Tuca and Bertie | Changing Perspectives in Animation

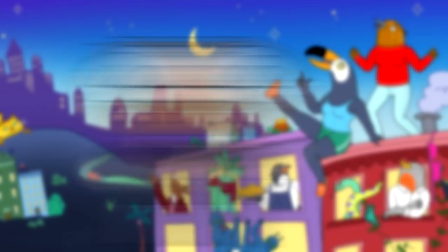Hello friends, I am Welshee, and welcome to Theory Pop.
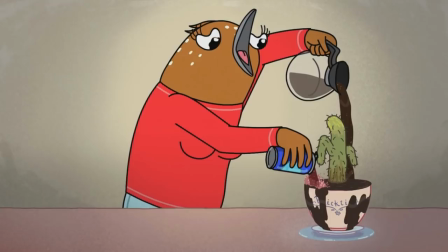A couple of weeks ago, as I was browsing through Netflix, looking for the latest thing to obsess over,
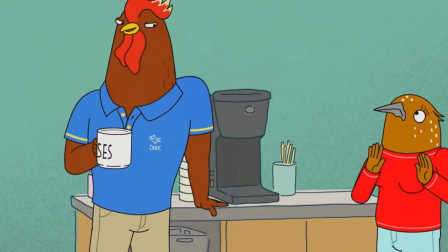I stumbled across a delightfully funny, visually vibrant, and occasionally uncomfortable series. After watching the first couple of episodes, I was hooked, so in today's video, I'm going to take a look at the latest adult animated comedy to hit Netflix, Tuka and Bertie. Be warned, if you haven't seen the show yet, there will be spoilers ahead. And, as Tuca and Bertie does address some sensitive subject matter, I have placed some content warnings for this video in the description below.
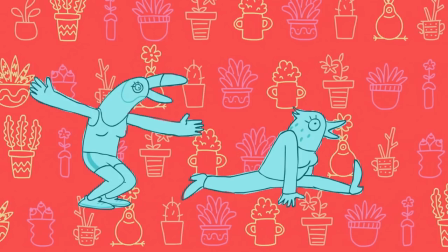With those warnings done, let's take a look at Tuca and Bertie.
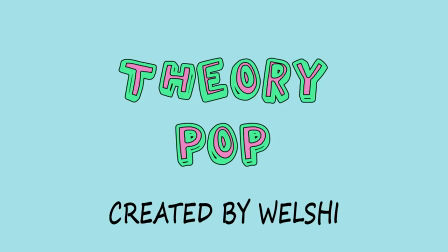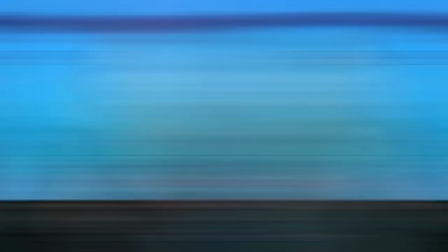Tuca and Bertie is an adult animated sitcom created by Lisa Hanawalt, the production designer for another Netflix animated series, Bojack Horseman.
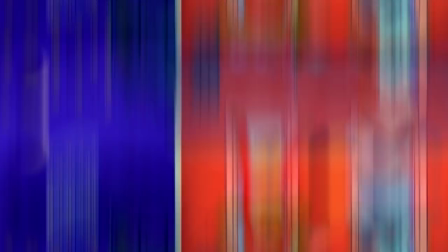The series focuses on two bird women in their 30s,
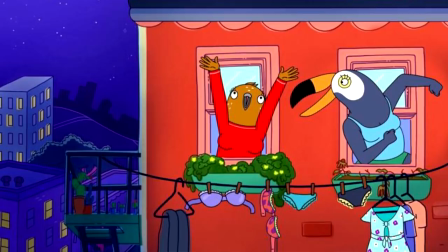long-time best friends living in the same apartment building, and follows them as they navigate new stages in their lives.
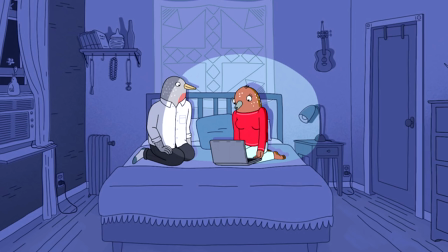Tuca has just moved out of their apartment as Bertie's boyfriend, Speckle, moves in.
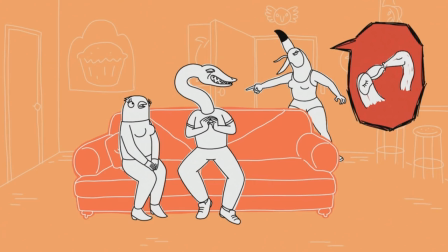The tone blends humour, with situations and antics that sit well within sitcom territory, with heavier topics.
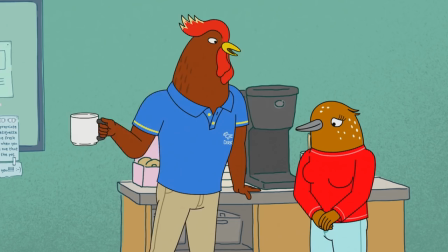Bertie, the song-thrush who appears to be a well-adjusted adult with everything in her life sorted out,
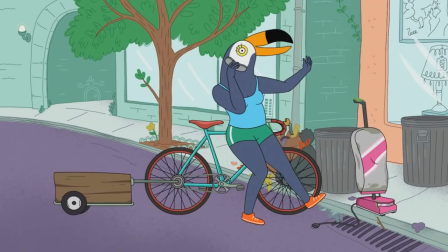deals with bouts of anxiety and instances of sexual harassment in the workplace. Her friend Tuka, a boisterous and energetic toucan, seems carefree and zesty on the surface, but struggles to make meaningful connections with the people around her.
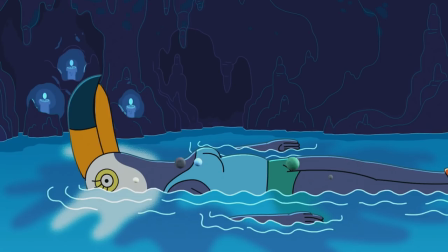There's a lot of elements that can be discussed about Tuka and Bertie, but for this video, I want to focus on how the show presents shifts in perspective.
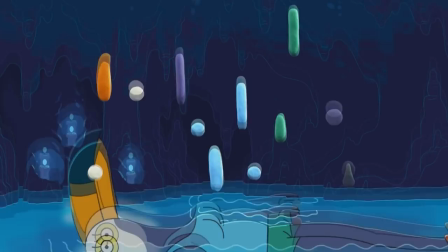Specifically, I'll be exploring two aspects. First, how changes in visual style can represent a change in a character's perception of the world.
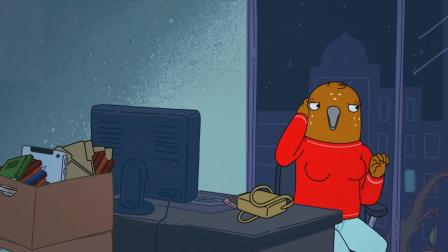And second, characters viewing a familiar situation or event from the outside, and how that subsequently affects their perspective.
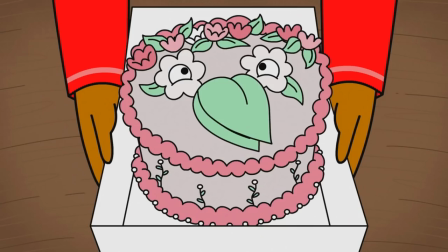First up, let's look at the visual side of the show. Tuca and Bertie presents its world and characters in a bright, vibrant style of animation, with bold colours and often surreal imagery, such as this cake inhabited by Speckle's grandmother. This visual style makes up the majority of the show's presentation, and proves to be a treat for the eyes. We become so used to this presentation of Tuca and Bertie's world that, when a change in the animation style does occur,
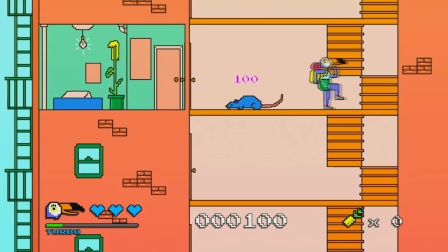it draws our attention towards a shift in the tone of a scene. We see the characters in a different way, both in their literal on-screen representation, and in their actions and behaviours.
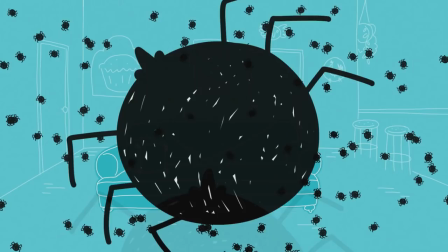This is something Tuca and Bertie does with great effect.
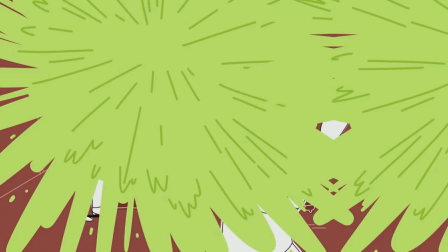Those visual changes we are treated to are not just a method with which to emphasise an emotional scene or epiphany,
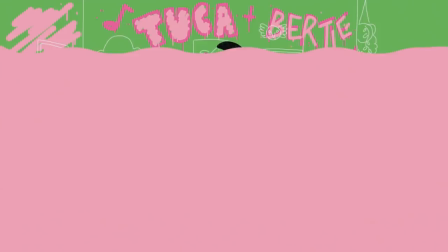but help us really get into the minds of the characters and see how their own perspectives have changed and altered as they have grown.
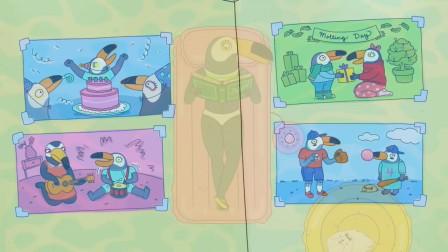Let's take Tuca as an example. In episode 5, Plumage, Tuca visits her rich aunt Tallulah.
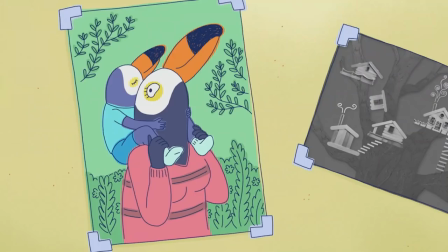While relaxing in the pool, Tuca is holding a photo album containing images of her and her mother.
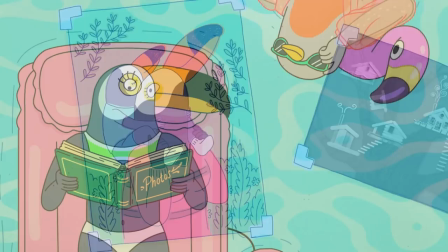However, when she shares with Speckle her memories of her mother, the scene transitions to a very different animation style.
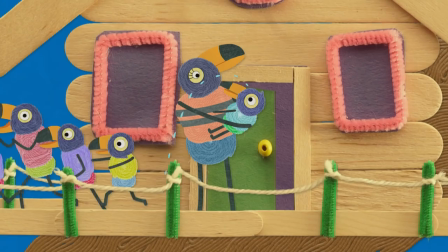This takes the form of a child's craft project, with simple shapes and forms made up of popsicle sticks, yarn and pipe cleaners.
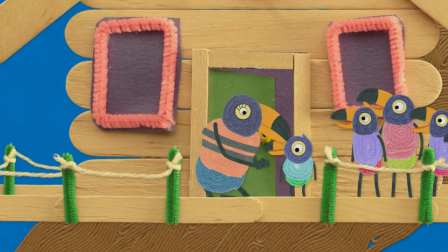This was how Tuca saw the world when she was young. Everything was well-defined, bright and bold, and the world was simple and easy to understand.
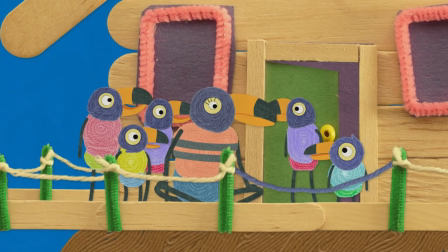When Tuca mentions her mother's death, the yarn figure of her mother unravels, along with Tuca's siblings.
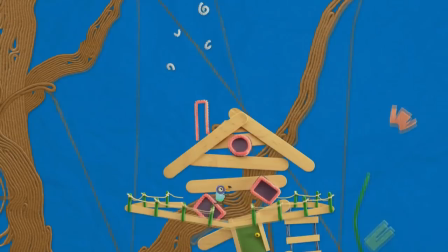Things literally begin to fall apart. It was at this point when Tuca's view of the world around her changed. The next flashback we have to Tuca's childhood is in episode 7, Yeast Week.
Yeast Week!
While the toucan is in the hospital, she remembers being in the waiting room with Aunt Tallulah, after her mother had been in an accident.
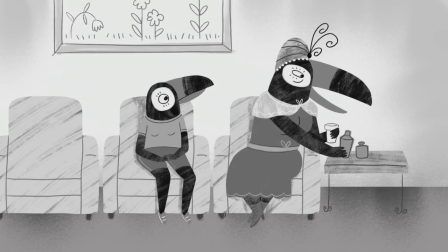This time, the memory is shown in black and white, drained of all colour.
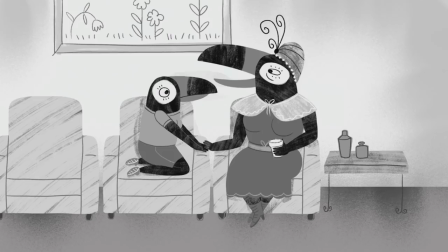The animation itself is reserved, with minimal motion presented instead as individual still images,
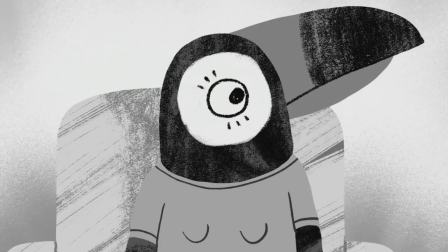like a slideshow, each moment burned into Tuca's memory. Her childlike way of perceiving the world and the people around her were stripped away, replaced instead by this starker, duller reality. Of course, Tuca now sees the colour and vibrancy in the world again as an adult, but it's not the same as the softer, more innocent view she held as a child.
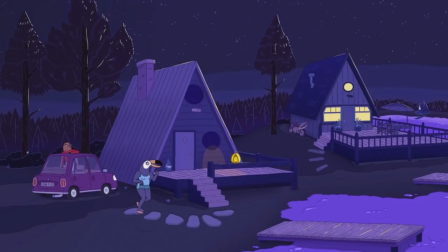We see a similar change in the animation for Bertie.
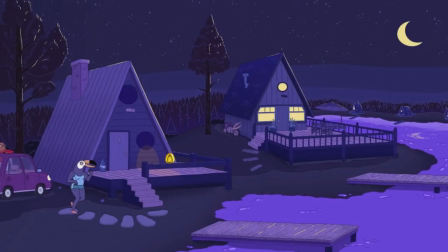In episode 9, The Jelly Lakes, Tuca and Bertie go to Bertie's family's cabin by the lake, where it is magically always summer.
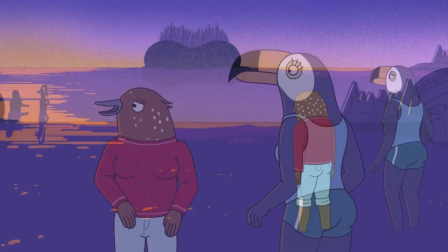Bertie confides in Tuca something she doesn't appear to have told anyone else.
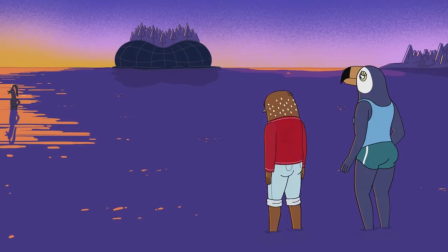When she was 12 years old, Bertie spent the summer training to swim to an island in the middle of the lake.
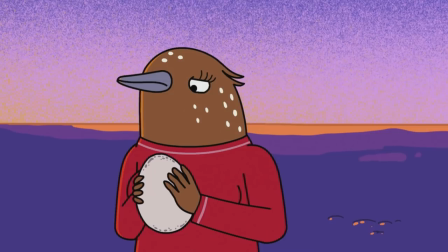The day she was meant to swim to Peanut Butter Island, she arrived at the dock really early, and was greeted by the lifeguard.
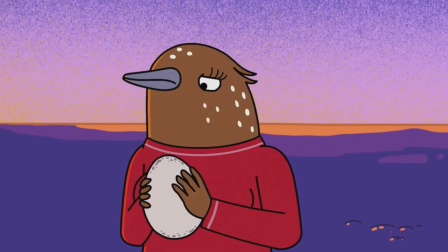He asks to show her something in the woods, where it is heavily implied he assaulted her.
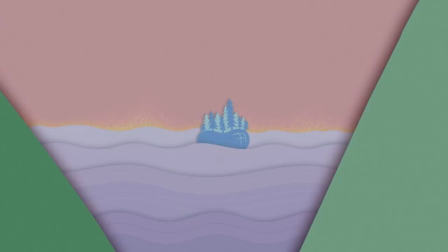While telling Tuca about this traumatic experience, moments, the animation changes.
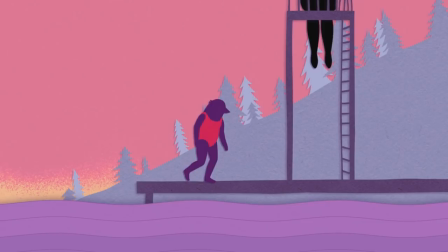The camera pans into the egg art that Tuca had been holding, taking on the appearance of layered paper art.
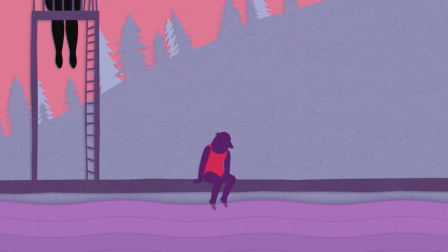Unlike with Tuca's flashback, we aren't presented with Bertie's perspective on the world as a child, but instead how she sees what happened to her.
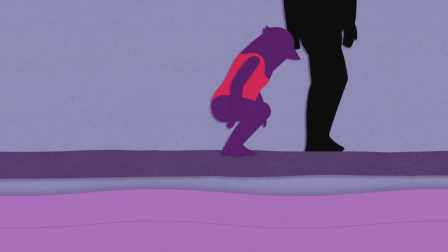The colours are more muted, and all the detail is removed from this memory, leaving only silhouettes of this trauma.
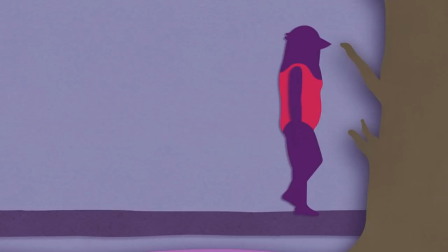This art style isn't just confined to the memory, but encroaches into Bertie's present day consciousness. As she sinks in the jelly lake, the weeds below the surface change into grasping paper trees that reach up for her.
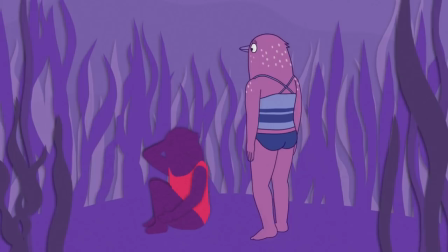This juxtaposition of the brighter, more detailed Bertie,
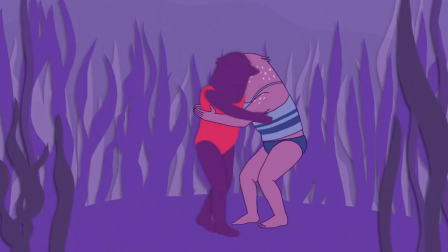meeting and accepting her younger self, shows how much she has grown and achieved in spite of such trauma. Another change of visual style appears in episode 6, The Open House, this time with Speckle pulling Bertie into the blueprints he has drawn up for the house they are prospectively purchasing.
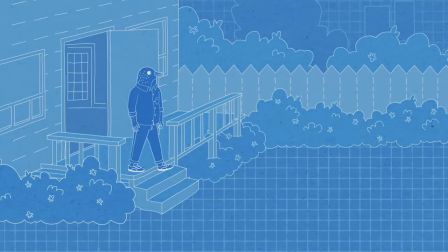As Speckle shows Bertie his plans and designs for renovating the house, the way the characters are animated and move is the same as the rest of the show.
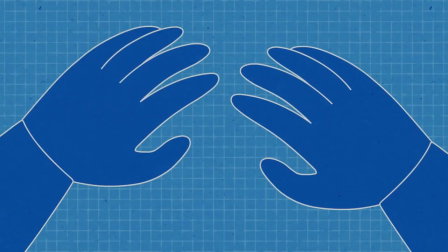This is how Speckle sees the future, living in a dream home with Bertie.
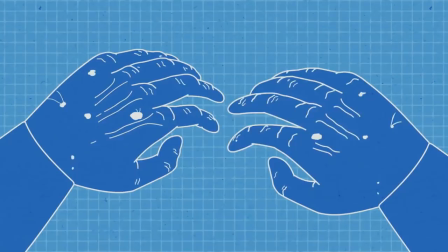Bertie's view, however, twists the scene as time advances rapidly, and an elderly Speckle sits before her.
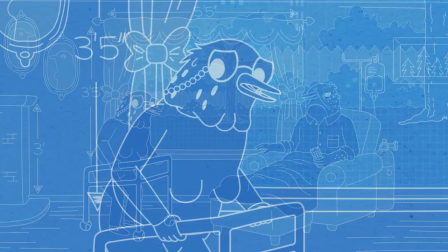One partner is sharing their view, but it is interpreted differently by the other.
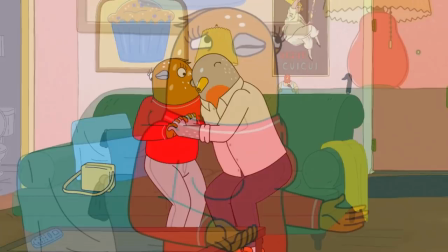This reflects their positions on life. Speckle is certain about living with Bertie, and has things figured out and stable.
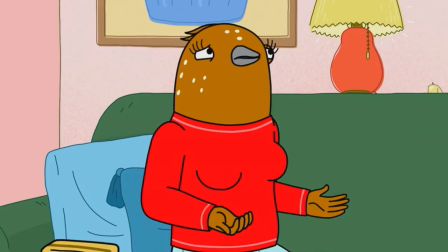Bertie also wants to be with Speckle and has stability in her life,
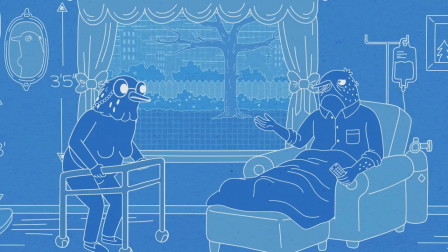but she has issues with commitment and with trusting people, resulting in a warped version of Speckle's vision. Tuca and Bertie makes great use of different animated styles to represent different ways of perceiving the world and characters' internal thoughts and emotional states, but But the show also places its characters in positions where they are able to see a familiar situation from a whole new perspective,
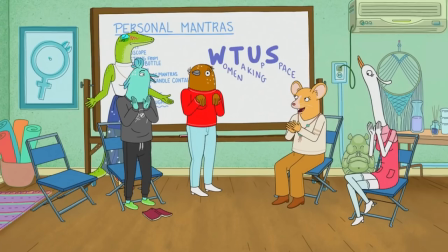from the outside as an observer. The best example of this is Bertie's apprenticeship with Pastry Pete.
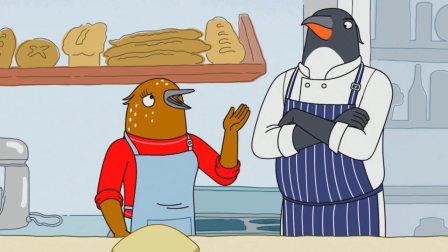In episode 5, Bertie has been to an empowering meeting of Wootus, but immediately fails to assert herself around Pastry Pete.
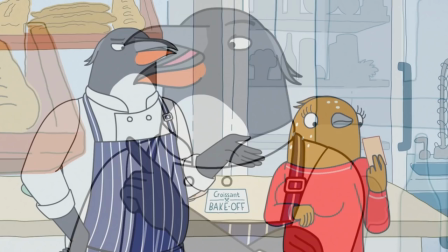Pete uses his position of power, and Bertie's dream of being a pastry chef, to effectively control the song thrush.
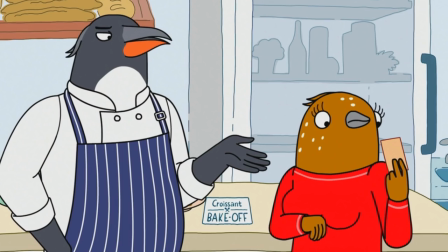His behaviour is domineering and controlling,
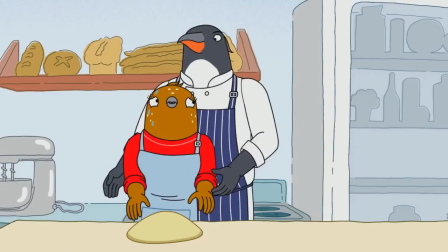expecting Bertie to respond to every demand he makes with, yes chef, cutting off her responses and questions.
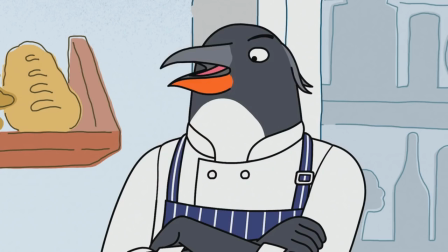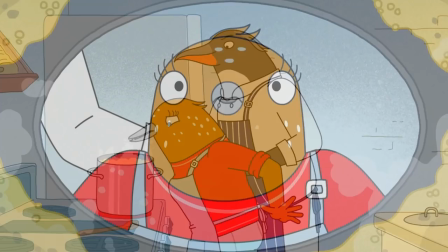When making a banana roux, he invites Bertie to view the process close up.
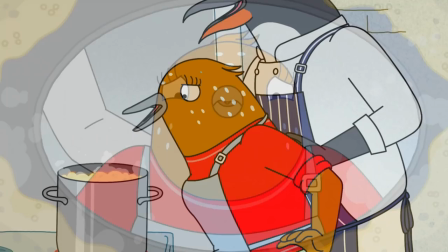When Bertie tries to move away from the pot, the penguin grabs her head and forcibly holds her in place, pushing her face closer to the rising steam.
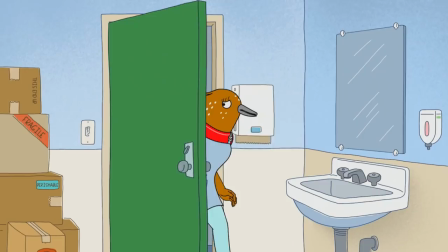Bertie is clearly uncomfortable, but doesn't confront Pete about his behaviour.
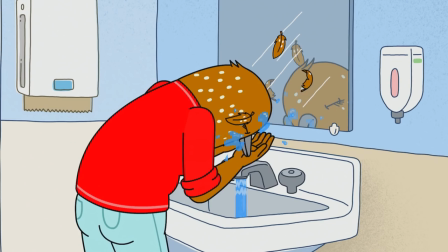Bertie comes to accept Pete's actions as typical behaviour in a professional chef's kitchen.